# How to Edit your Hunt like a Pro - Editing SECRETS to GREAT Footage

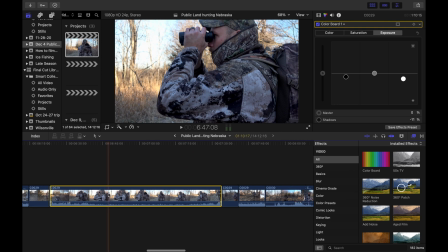[8:30]
So let's just look at this one right here. This is what the footage looked like straight out of camera. And you can see that we are blown out right here.
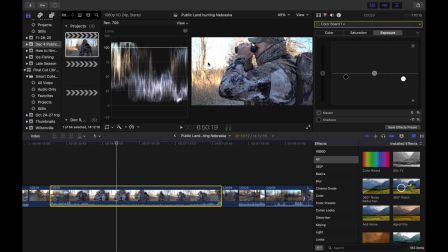[8:45]
We're way above this line. You can see the lines flattened out. And that's this part of the image here that's completely blown out. And then our darks aren't too bad. They're about where we want them to be, but we definitely want to bring this down and try and bring some of the detail back into this image.
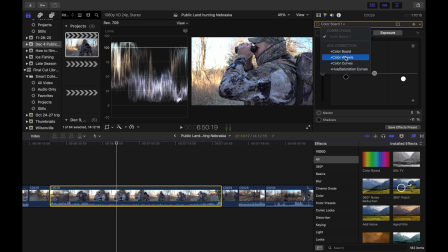[9:00]
So again, we can do color board or we can do color wheels. For this one, I'll use the color wheels and show you how those work. So the way that these work, you have your master, which is gonna be just the entire image, and each side of these wheels, this is your exposure and this is your saturation.
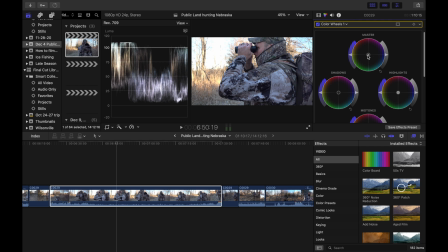[9:18]
This in the middle is actually your colors, so you can actually drag these to add and remove color to it. So your exposures are all gonna be on the side. So you got your highlights, your shadows, and you got your midtones.
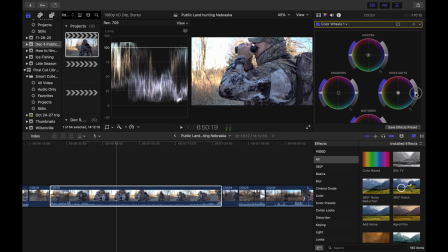[9:32]
So what I'm gonna do here first, I'm gonna go to the highlights, I'm gonna grab this little arrow here and drag it down. So now I've got this down below the 100. Now you can see that there's lines here.
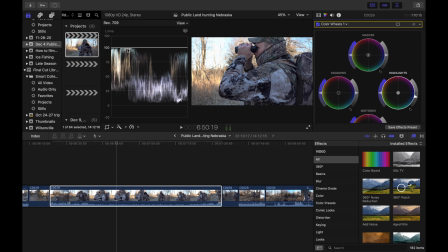[9:45]
So that means it was completely blown out when I took the footage. So since it's completely blown out, that's not completely recoverable. That's why when you make sure that you're taking your footage when you're out shooting, you want to make sure that you don't have that issue. I had an ND filter on during the shoot, but it was not quite dark enough for what I needed.
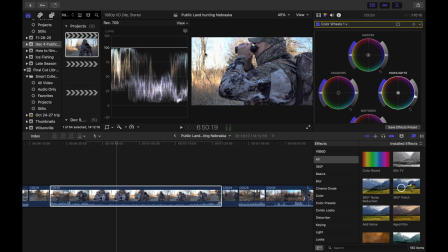[10:05]
I needed to get a darker ND filter, but it still made it look a lot better than what it would have looked like. this is it without the adjustment. You can see completely blown out there. This is with the adjustment. So I brought the highlights down. I can bring the shadows down a little bit here.
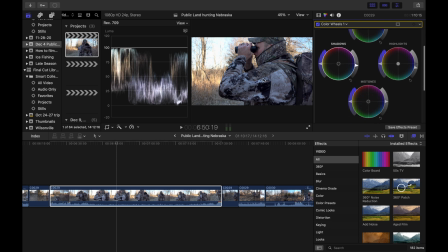[10:25]
I'll get them right down to that zero line. And then if I want to brighten up some of the mid-tone stuff here, I can bring the mid-tones up a little bit.
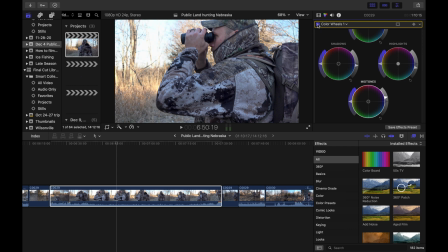[10:39]
So this is what it looked like straight out of camera. And this is what it looks like now after the adjustment. It's not a huge difference, but it is enough that it will make your footage look a lot better. You can even see in the grass here that this color here is starting to get a little blown out in this grass.
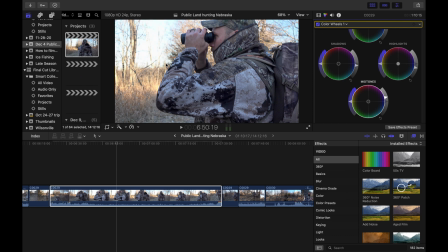[10:57]
And when you turn it on, we're adding some detail back into it.
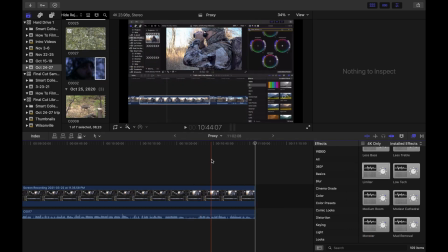[11:02]
Okay, so I'm gonna show you one more example of why you wanna adjust your exposure on your videos.
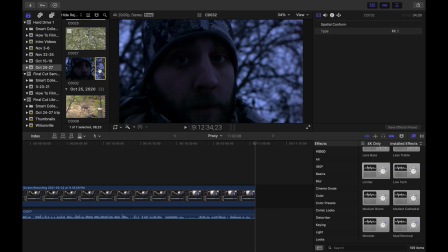[11:08]
I have a clip here. This was at the end of the night. This is 30 minutes after sunset, right at the end of legal shooting light. This was just a closing interview I did during one of my hunts. And you can see how dark it is.
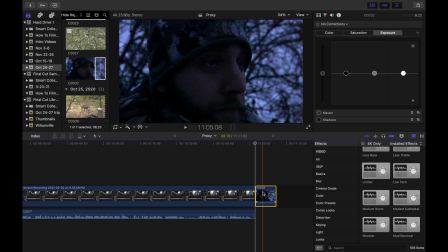[11:22]
So I have my aperture wide open. I have my ISO cranked and this is still super dark. You still can barely see my face. You really don't know what's going on besides just me talking, but we can adjust this and make this look so much better than it looks right now straight out of camera. So let's bring our scopes back up.
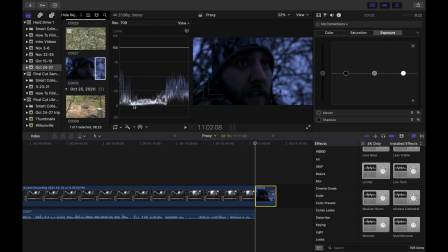[11:43]
First thing you can see is our shadows are all the way down the bottom, all the way down to zero, as to be expected with it being so dark. Our highlights are right here in the middle, and obviously we want to get those up around the 100 mark.
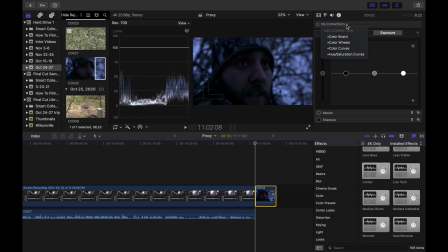[11:58]
So you see we're really dark here, so if we can go into our color corrections, we can do color board or color wheels, either one's fine, we can do both. So let's do color wheels first. So we're going to go to our highlights first. We're gonna click and drag and bring this up.
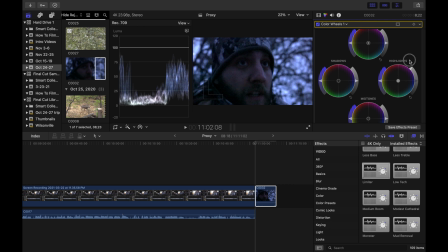[12:15]
If you keep holding and keep bringing it up, even though the arrow shows at the top, you can keep going up here. And so we're gonna keep going up and up and up until we get up to that 100 line. You can already see how much more my face that is visible now that we brought those highlights up.
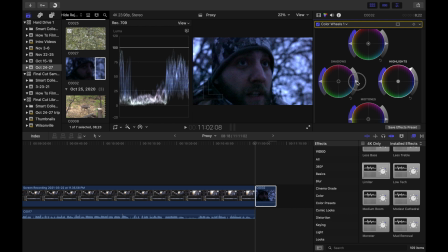[12:33]
Next, we'll bring the shadows up just a little bit. They're right on that zero line. We'll bring them up just a little bit.